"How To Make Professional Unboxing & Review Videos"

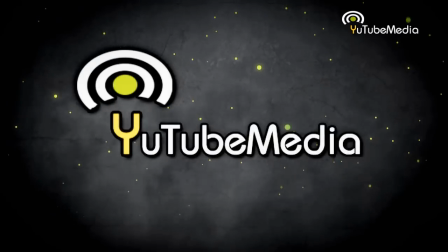[0:00]
Hello everyone, this is YouTube Media. This video is going to be all about how to make unboxing and review videos as professional as possible.
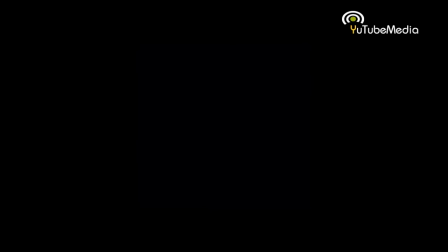[0:08]
All the steps you can make to maximize the quality of your video. So let's get started.
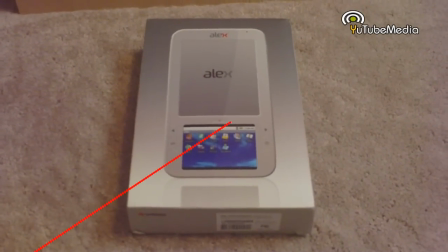[0:13]
First off is picking a good spot to shoot your video. I recommend to not do this on your carpet or a chair.
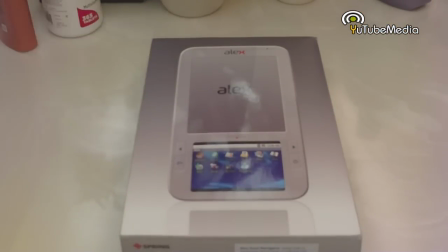[0:19]
Make sure your background is clear of objects, not an area where there's lots of stuff in the background. A table like this is perfect.
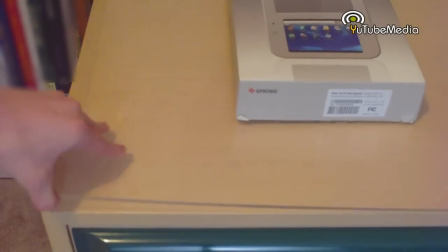[0:26]
There's plenty of room and the background is clear. But make sure to take off any plastic or glass covers because these cause major glares.
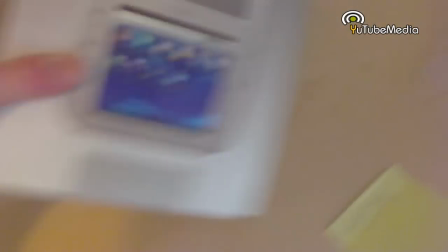[0:34]
Next, you need a stable recording. Don't hold the camera in your hand and don't set it on the table or a book.
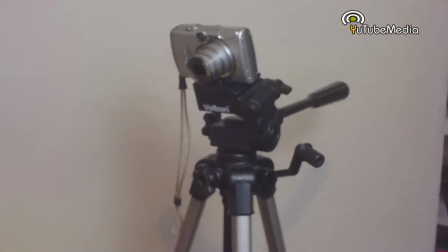[0:39]
Use an actual tripod. This gives you much more positioning options. Next up is lighting.
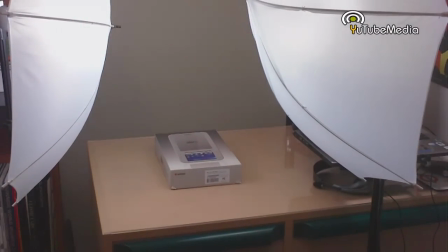[0:45]
Lighting is something most people usually don't bother with, but is one of the biggest improvements you can make.
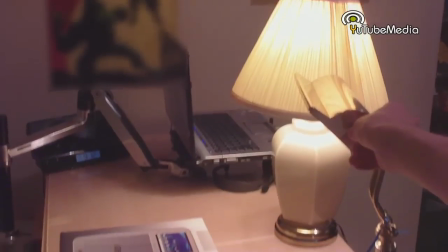[0:51]
Most people use multiple lights from around their house, such as this, but some are brighter than the others, some different colored bulbs, and some cause shadows.
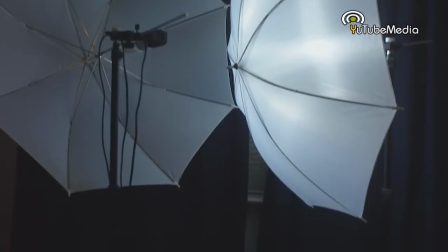[0:58]
So instead, I bought this pair of professional dual studio lights for only $55.
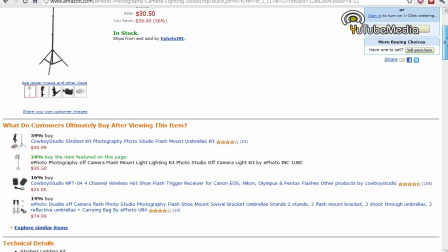[1:03]
You can get just one light for $30. Check out the difference.
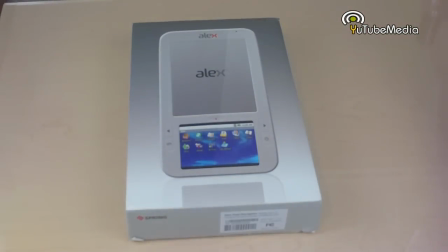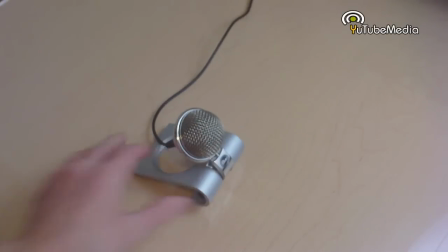[1:12]
Next would be audio quality. Listen to my camera's mic.
The Alex e-reader is a portable e-reader.
Now listen to this external mic. Big difference.
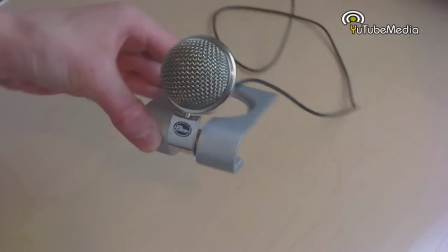[1:21]
Unless you have a good mic on your camera, which I do not, you should attach a external microphone such as this blue snowflake microphone to your camera.
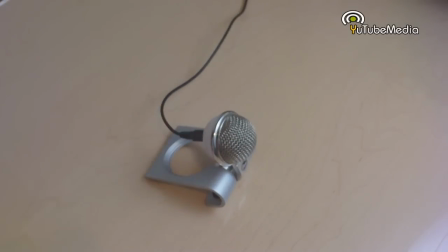[1:30]
If you cannot connect one then do a narration over your video on your editing program.
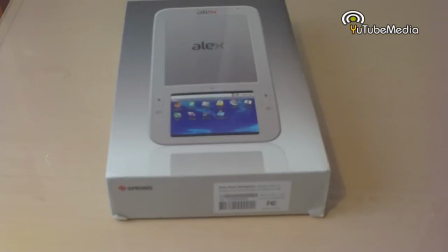[1:35]
Next up is something that is completely optional and is a bit overkill but it is something that I do and helps me a lot.
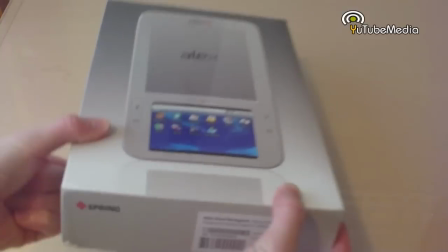[1:41]
A lot of the times in a video you might bring the product out of the camera's view so what I do is take four small
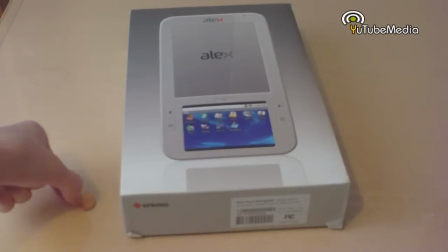[1:46]
objects and then look at your camera screen and drag those objects to the very edge of each corner of my camera's view.
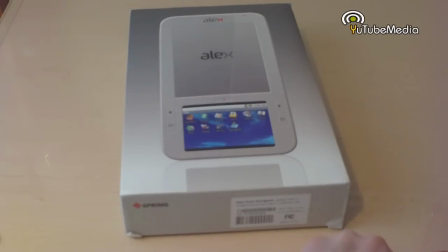[1:53]
This way you know where the boundaries are in your video. You can also just use some tape, but make sure these objects are not in the camera's view, they're just for your personal use.
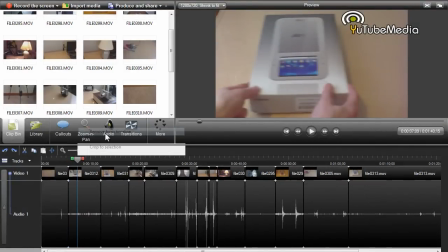[2:01]
Last but not least is one of the most important parts, editing. You want to edit out the parts where you make long pauses or mistakes such as this.
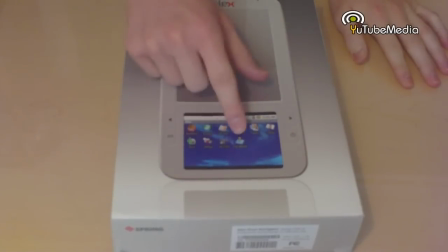[2:09] It's 600 pixels or no sorry it's a 700 pixel screen, 700 pixels.
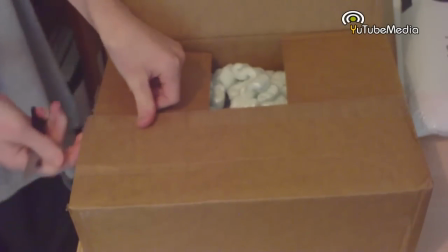[2:15]
So just simply cut it out and there's also no need to show yourself spending 180 seconds opening a box.
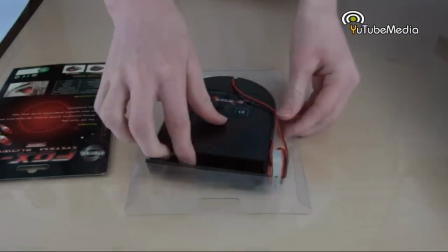[2:21]
You can fast forward or cut parts out so you don't lose viewership. Another great way to prevent tons of errors is something I do.
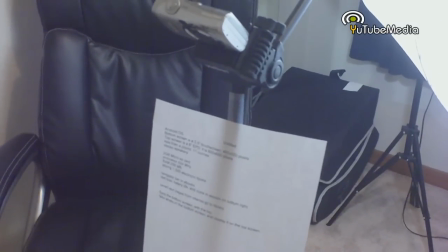[2:27]
Type up a script or an outline of key features of the product and you can just tape it to your camera's tripod so it's in view.
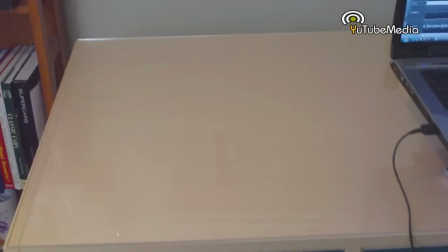[2:34]
So a quick recap is a proper recording space, use a tripod, professional studio lighting,
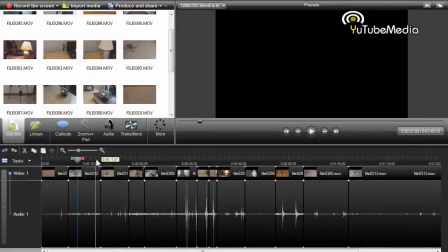[2:41]
microphone audio quality, set your viewing angle boundaries, and editing. Now one other thing I didn't mention is of course, the camera you use.
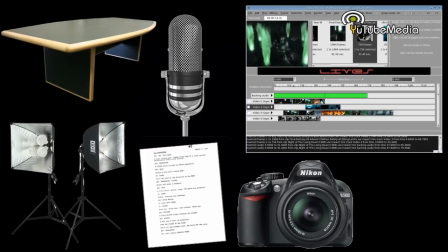[2:49]
The more expensive, the better, because then you have a better microphone and you don't have to worry about audio quality, and you can have your videos up to full 1080p HD.
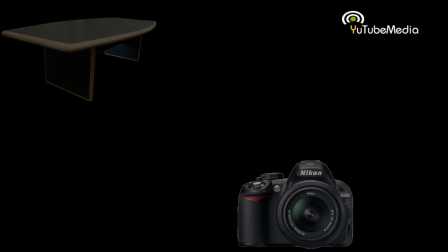[2:57]
Now, don't worry, of course, I have not perfected all these tips either.
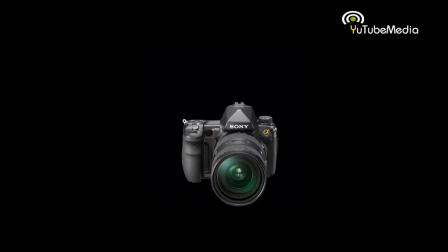[3:00]
For example, I don't have a $800 Sony DSLR camera, and I occasionally have stuff in the background of my videos.
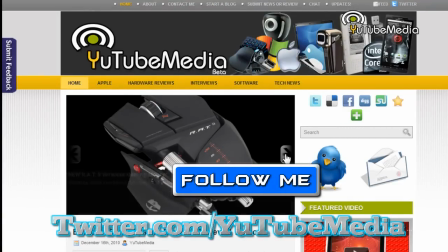[3:07]
Well, there you go. Now, the rest is up to you. It sounds like a lot of stuff, and it's understandable if you cannot do all of this, but the more of these tips that you can follow, the better.